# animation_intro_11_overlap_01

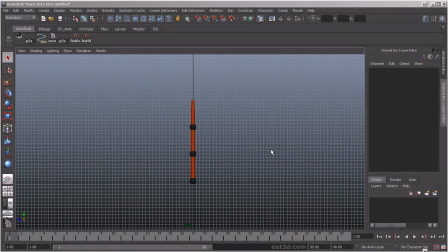Okay, now we're going to talk about overlapping action and follow through. Overlapping action basically is,
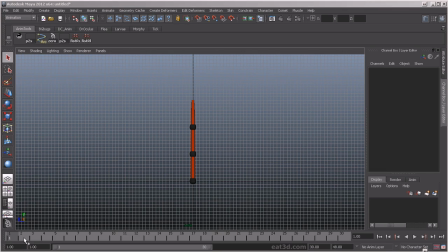all the parts of a character or an object aren't going to arrive at the same time. So think about, like a jump in the air.
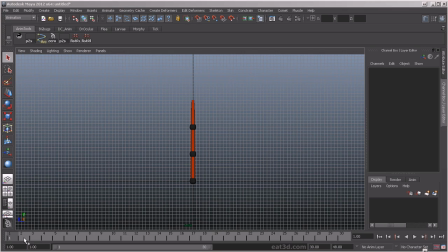As the character bends down, the arms are going to come up, right? And as the character jumps up, the arms are going to come down. So it's basically breaking up the different parts of the body and giving them different timings.
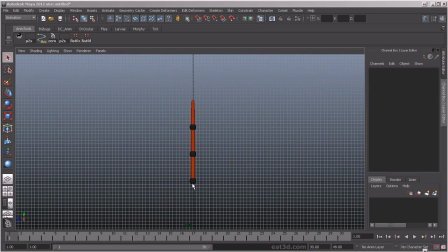That's really probably the best way to describe it. Here we've got just like this very simple rig. It can be a tail or a whip. And what we're going to do is basically add some keyframes to it.
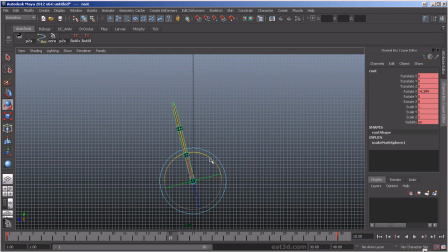One here. We're going to go here. We go back here, middle mouse click and drag to copy, and S to save the key. So basically, it's now a copy. We're going to go into the graph editor,
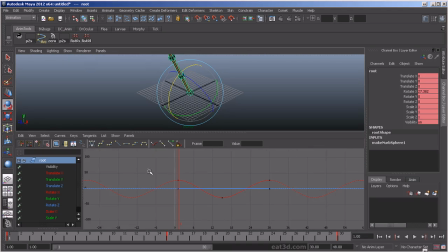and you can see I have basically post-infinity cycle on and pre-infinity cycle on, and I have view infinity checked on, so you can see the curves as it cycles.
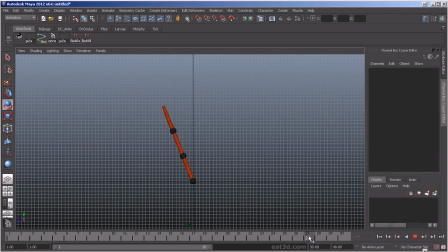Okay. All right, so now we've got the root of the tail swaying back and forth. Okay. Now we're going to set some keyframes on all the controllers.
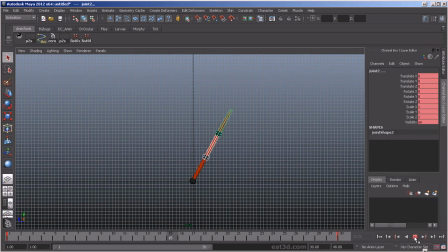So we left it like this. Obviously, the tail is going to look really stiff and boring, right? So we don't want the tail, these parts of the tail, to arrive in the same pose. So as the root starts to move this way,
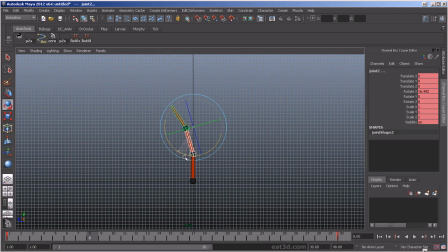we want these controls to be rotating back to where they were. And see how they're starting to curve there. And then at the other keyframe here, where the root is, we're going to set that back to 0.
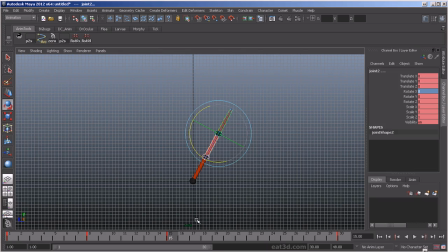And then as the root starts to rotate back, we're going to start to rotate these back as well. So now, when we play this,
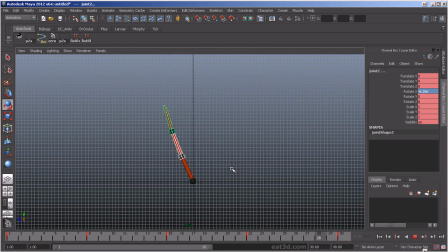you can see that it's got more flexibility and is looking a lot more like a tail should look. So basically you have, this is your main root. That's the driving root force, right?
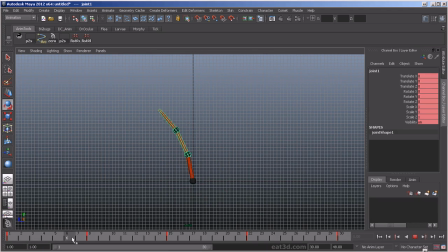And as we move down, you can see that these other sections are following that path. So that doesn't get to that straight pose until there.
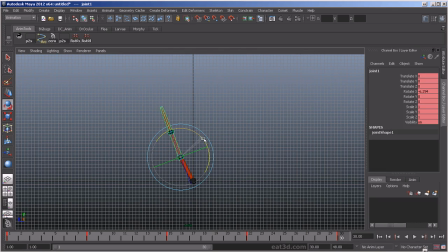So what we'd really want to do here on these two frames is just kind of drag these still a little bit more to have that delay, and then we're going to middle mouse click and S to save that here.
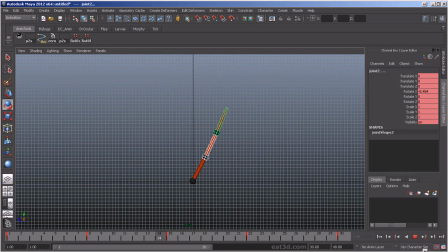Then you're really going to get that. And then the same thing here, center, we're going to drag these behind because they're going to not be at the same angle of rotation as this, because this is going to be the leading joint.